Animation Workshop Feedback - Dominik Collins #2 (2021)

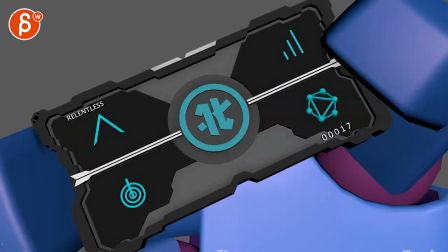All righty, let's watch this here, there's no sound, we got this here, it's too cool.
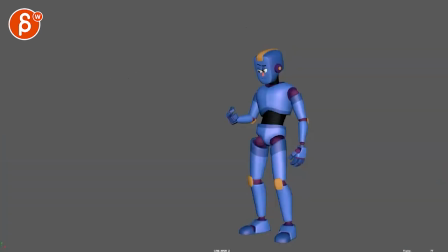All right, so there's a section that's slightly confusing, and then I feel like the end needs another beat so basically we get this focused
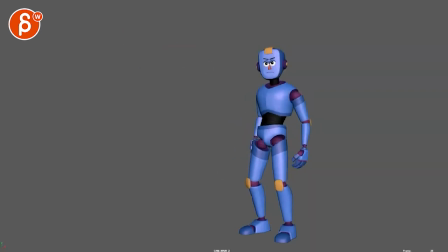on something take something out wonder i know this is this is like a bigger bigger change maybe through there trying to keep that arm a bit cleaner or clearer
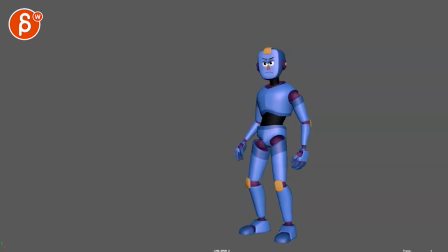as it takes it out but you also want to cheat where it takes it i think it's okay this into that maybe that hand that will bring up a bit we can see part of that palm there and then the fingers come in so it has a bit more of a nicer line
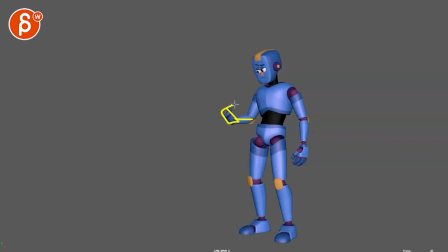and then his block is right there
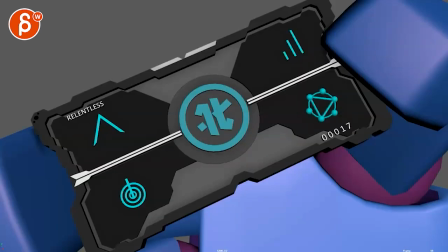looks at it I think that's okay just reads long enough mostly focusing on here see some symbols there, relentless
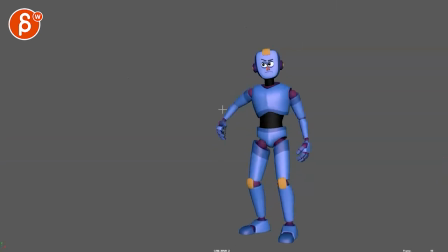grabs this Now, you're doing a throw in front of the body, so we're starting to have, because of the color, a bit of a silhouette problem. And then we're here where that's the only thing that breaks free. So the question is, could this be done?
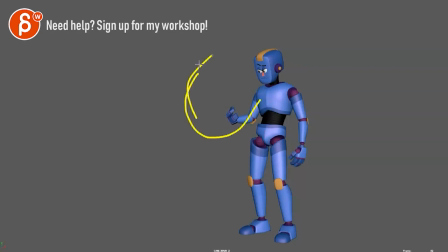I'm totally breaking the shot apart, but could this be done with throwing it up this way for a nicer, cleaner silhouette with the arm and the object? And just doing this the other way.
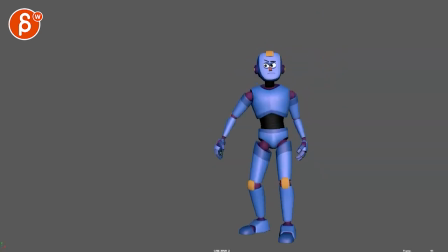I know that's a big destructive note just throwing it out there or you do this but then you go a bit further with a slight pivot so that the foot ends up here with almost like one actual step so it doesn't feel like we're doing this while being stuck to the ground so
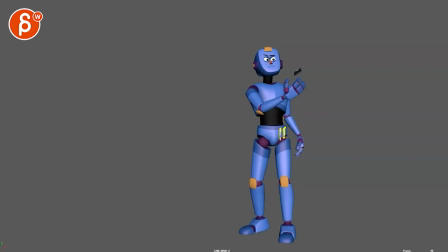that you can have this actually here much smaller it's a lot more at us and then you can be a bit more profiles that That arm ends up being more like that, if that makes sense. Turn. The thing that's confusing to me is then this section.
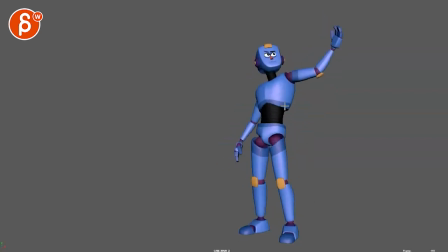So throws this up, waiting for it to land in his hands. And it's kind of missed that he does an adjustment with the finger. And just for clarity, this is the framing there.
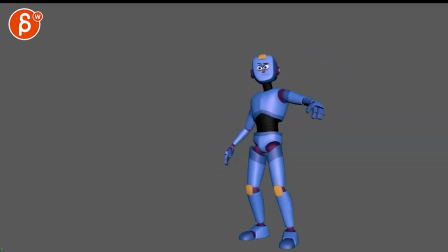So it's kind of like a... I guess so. So like once I frame through and I see it and then I watch it, it's like, oh, okay, that's what he's doing. I kind of missed that at the beginning. Also watch out, you don't quite want a straight arm towards the camera with the bend is straight towards or away from the camera.
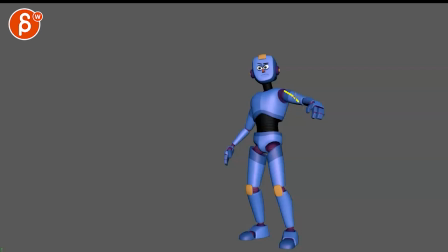So that we still understand a bit of the structure, either down or up. It starts to feel like a very short arm. So that to me was a bit of a confusing thing. And then I'm confused because this, that's my dog in the background. This feels more like he gets hit by it.